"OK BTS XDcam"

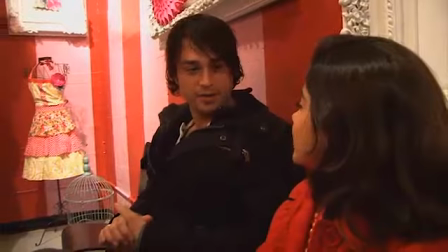(8:55)
In between action and cut, we just have fun. Okay. Like, I'll show you, it's exactly.
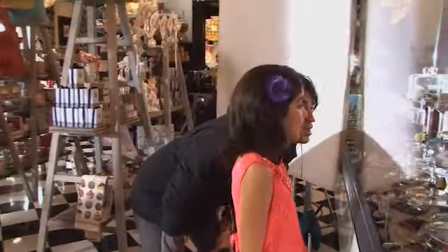(9:01)
And just keep scanning across.
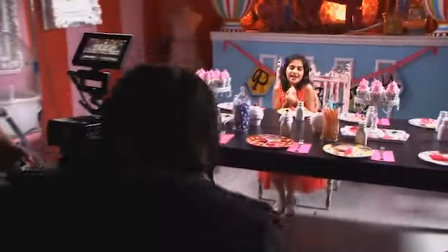(9:06)
Action.
My honey lemon on, I'm sweeping down the ow.
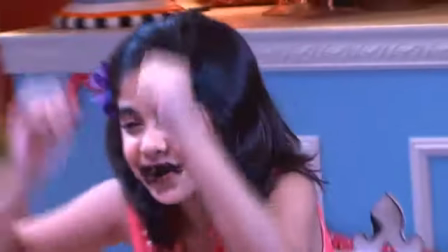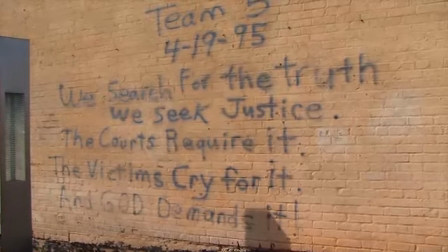So here we are at the Oklahoma City Memorial Park, and we'll be running three different scenes.
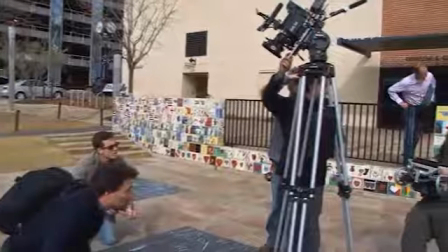(9:27)
The first one is near the chalk. It's with the chalk section over near the museum, and that's kind of just a fun Easter egg.
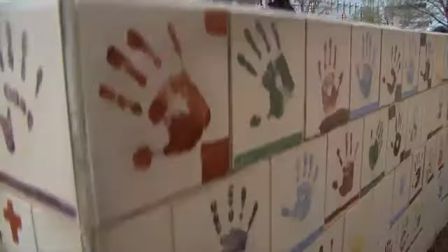(9:33)
And we've got a fun overhead shot of the girls, and they're drawing some things out because we're looking for texturally
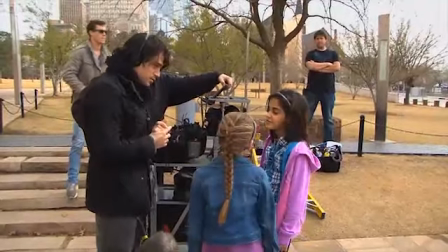(9:39)
different ways to present some of our themes and ideas.
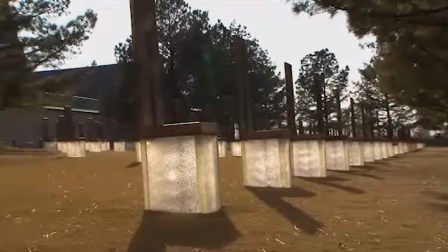(9:44)
And then we'll be moving over to the memorial, and the memorial was interesting because it's an area that we need to maintain both levity and respect for. And I'm not from Oklahoma City, but I remember vividly when the incident took place here, and coming into this,
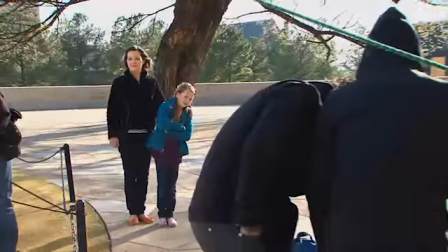(10:01)
what's kind of nice is I have a fresh perspective on it, and I can ask a lot of questions,
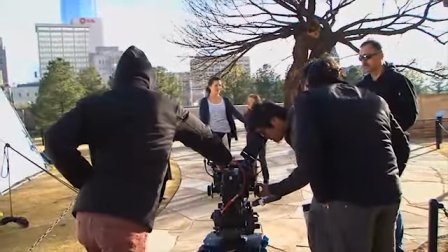(10:06)
which is at the end of the day what happens with tourism. And in asking all that and looking for a combination of levity and respect,
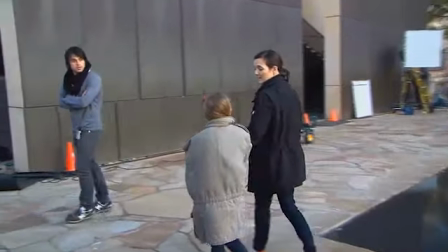(10:14)
I feel that we found an angle that in doing research that I haven't seen done before, and I'm very excited to present it to the audiences.
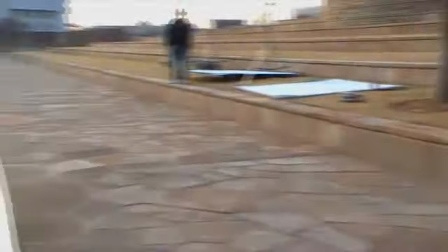(10:21)
It makes it feel like the memorial kind of goes on forever.
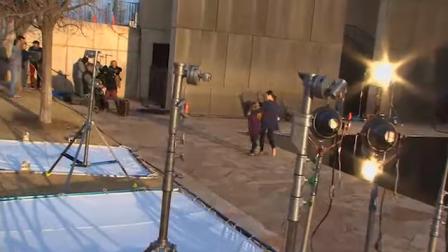(10:26)
We've got a very nice setup for it with a mother and a daughter that will be walking towards camera and delivering the line with plenty of heart and plenty of hope. And the mother and the daughter are an actual mother and daughter, and that was important because I think we wanted to keep pretty organic tone.
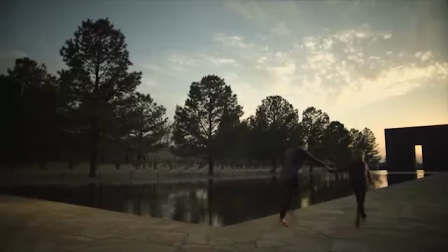(10:42) Plenty of heart and plenty of hope.
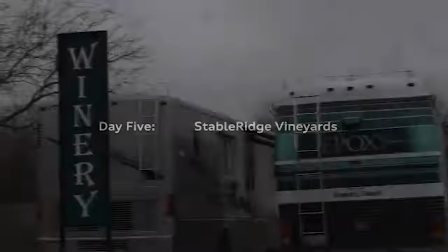Oklahoma's wine business is just booming. We have around 600 acres of vineyards growing in Oklahoma. There's over 65 wineries. And here at Stable Ridge, we're one of the oldest and one of the biggest wineries in the state of Oklahoma.
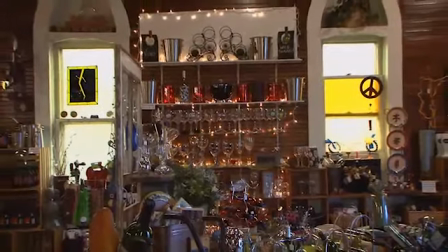(11:07)
Our tasting room next door is just really unique and nice.
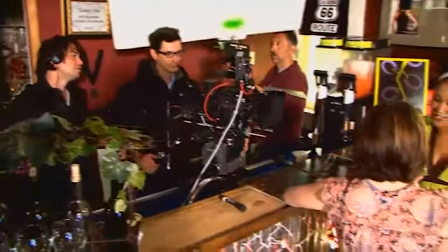(11:12)
It's the original Catholic Church building here in Stroud, 1898.
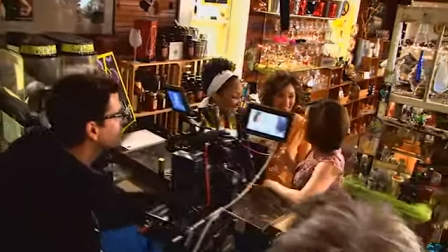(11:18)
Walls, windows, and ceilings are original in the building. It's just a lovely, unique place to come and shop and taste wine.
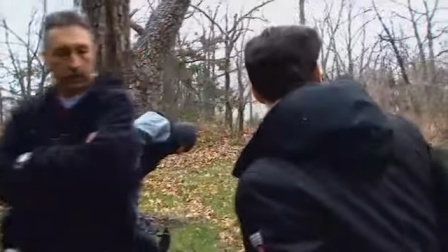(11:24)
What we're gonna have our talent doing is wine stomping. Camera's gonna be roughly here or a little bit up on this hill here, shooting back here.
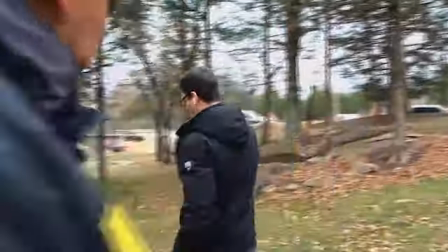(11:33)
Okay. And this is them. So you guys are the camera. Uh-huh. And I'm gonna be the three wine stompers right here in the center here. What we're getting ready to do is we've got the wine stomping going on.
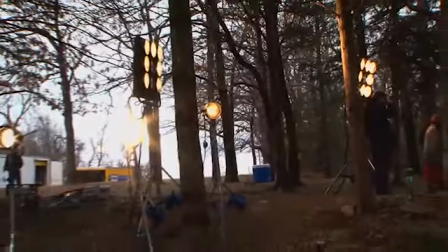(11:47)
It's overcast. What we're going to do, we're going to simulate a sunny day.
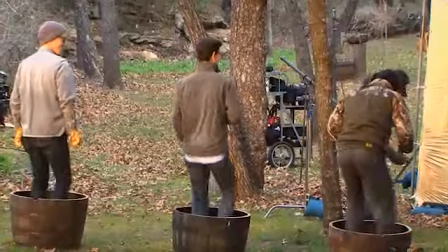(11:52)
So we've got a 9 light here, 9,000 watts of tungsten, another 9,000 watt tungsten 9 light over there.
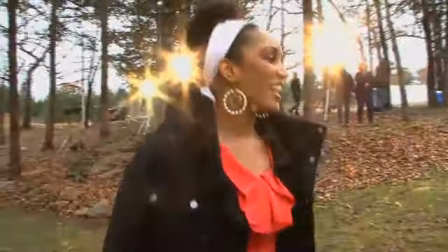(11:58)
So it's going to be real heavy gold backlight coming in this way. The gaffer's going to put some Mopars over in this area just to continue the wrap. And it's going to turn this overcast into a bright sunny day. Through our research, we found out that, I mean, most of it happens in a machine these days,
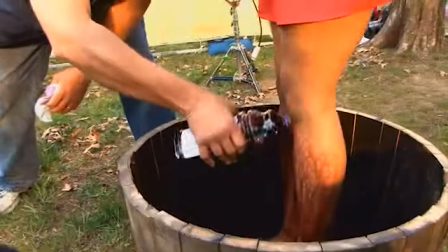(12:13)
but whenever the grapes are too small to go through the machine, and then they still do that traditional wine stomping.
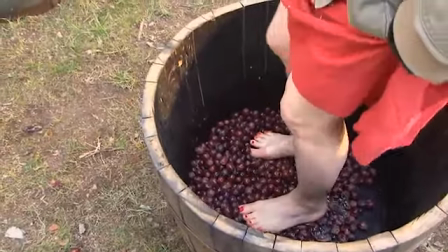(12:19)
And I know a lot of wineries around here, you know, do that as a tourist thing and having an event and let people stomp wine like the old days. Another day of shooting, and today we're at the Lake Murray State Park Golf Course.
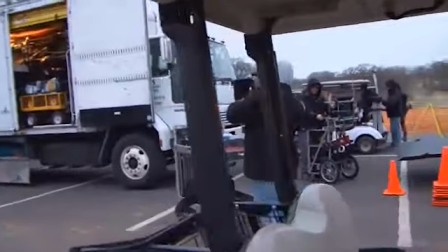(12:38)
You know, we have a great tradition of golf in Oklahoma.
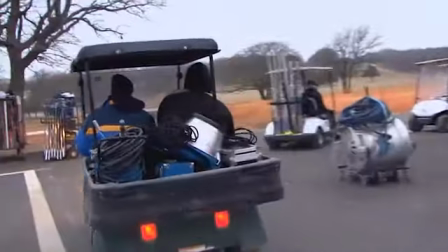(12:41)
We've had PGA championships here, so we felt like we had to have golfing in the commercial.
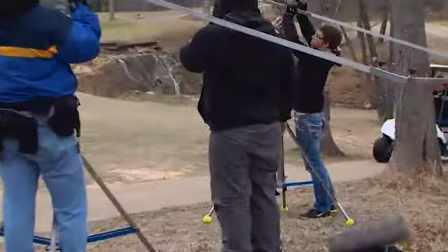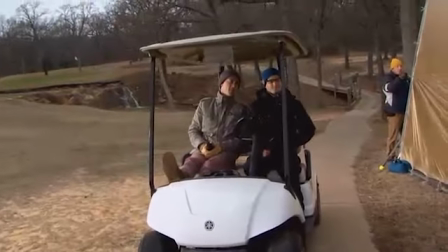(12:53) Making lazy circles in the sky.
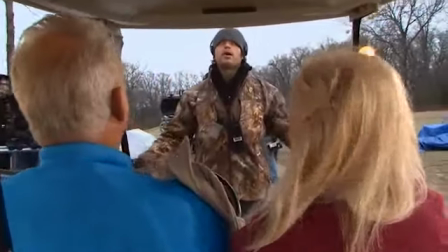(13:00)
Make eye contact, look around, mime exactly like you guys are doing.